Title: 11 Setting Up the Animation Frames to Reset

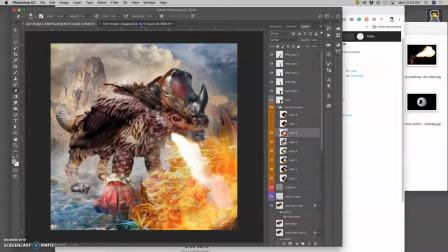(0:00)
Okay, so I'm building this next frame, building the fire. I've changed the fire. I've posed the creature a little bit. Now I need to fix some of these other aspects.
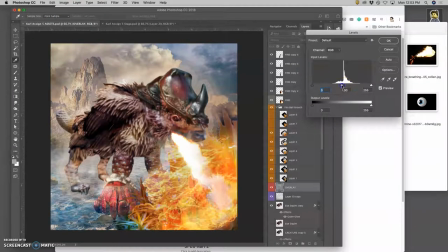(0:13)
I'm going to brighten the background a little bit more using an overlay layer,
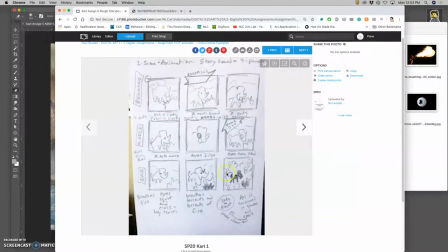(0:21)
because I'm moving towards everything just being engulfed in flames.
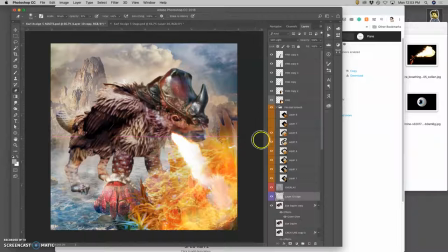(0:27)
I'm going to shift the water and the reflections of the atmosphere, and then move the clouds. A little too much.
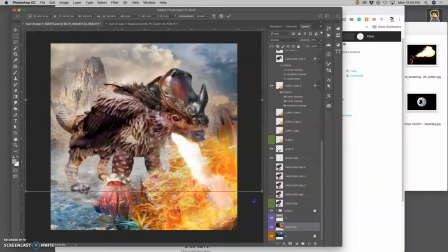(0:45)
And rotate the stars. A little too much. All right. And then I want to darken the coral even more. So at this point, I can double it up.
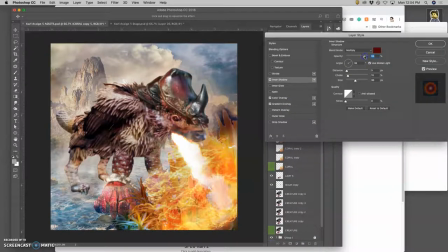(1:02)
And then go to inner shadow, multiply it more, make its size bigger.
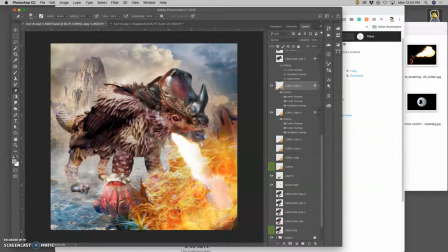(1:11)
Kind of, you know, darkening everything. And I can even go to my background sky, unlock it.
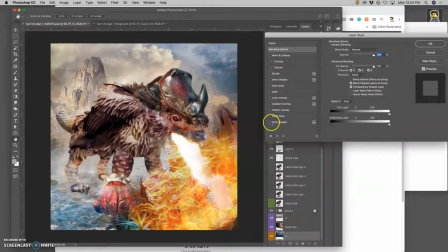(1:20)
I can start darkening the sky too. I can do inner shadow. And you can see around the edges, it's going to start darkening. So like the smoke is affecting the actual atmosphere a little bit.
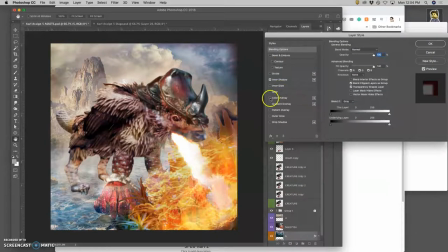(1:39)
And I can start doing kind of a color overlay on it too, right?
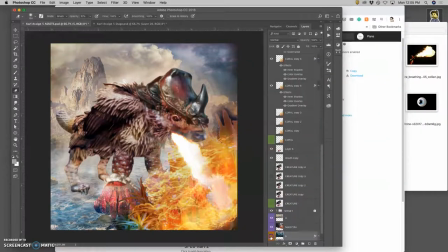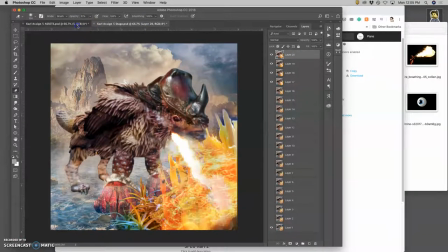(1:49)
And start changing the weather a little bit.
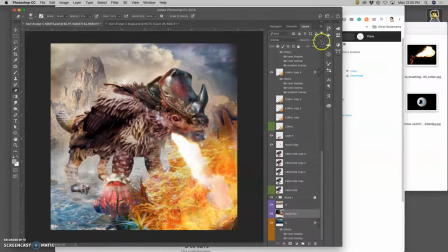(1:56)
But if that's the case, I want the stars to show up even stronger. So I'm going to bring up the overlay a little bit more.
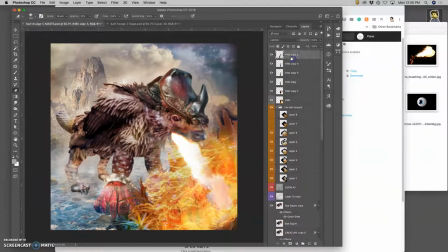(2:12)
Okay, I think that works. Hold down Option, Layer, Merge Visible. Select All. Command-C to copy. Go to Stage. Command-V to paste.
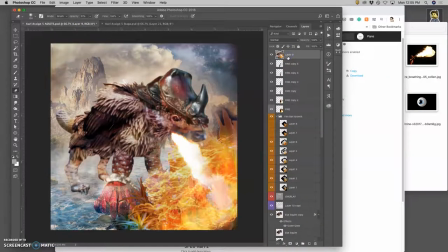(2:27)
Command-S to save. Command-D to deselect. And now let's build the next one. And now I just want a lot of fire. So I'm just going to build and build and build. Kind of grows exponentially, and warp.
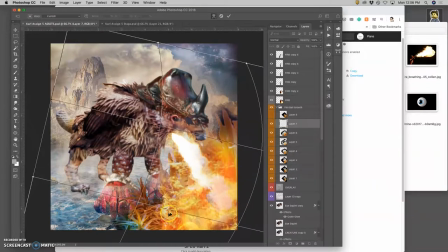It has to feel like it's growing out of this area.
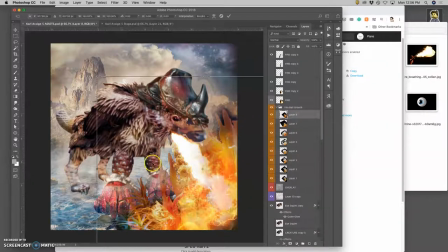(3:05)
So it's going to keep layering it up.
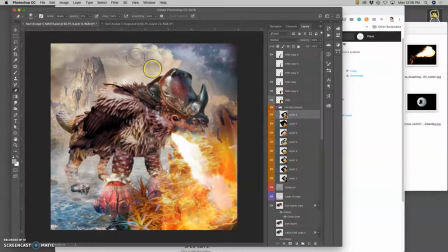And then I'm going to take this whole group and duplicate it. Take that whole group and transform it, make it bigger.
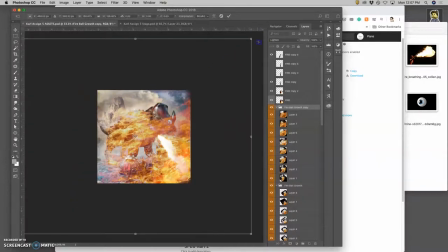(3:43)
And rotate it, because I want it to eventually kind of overtake everything. Even my creature. Right.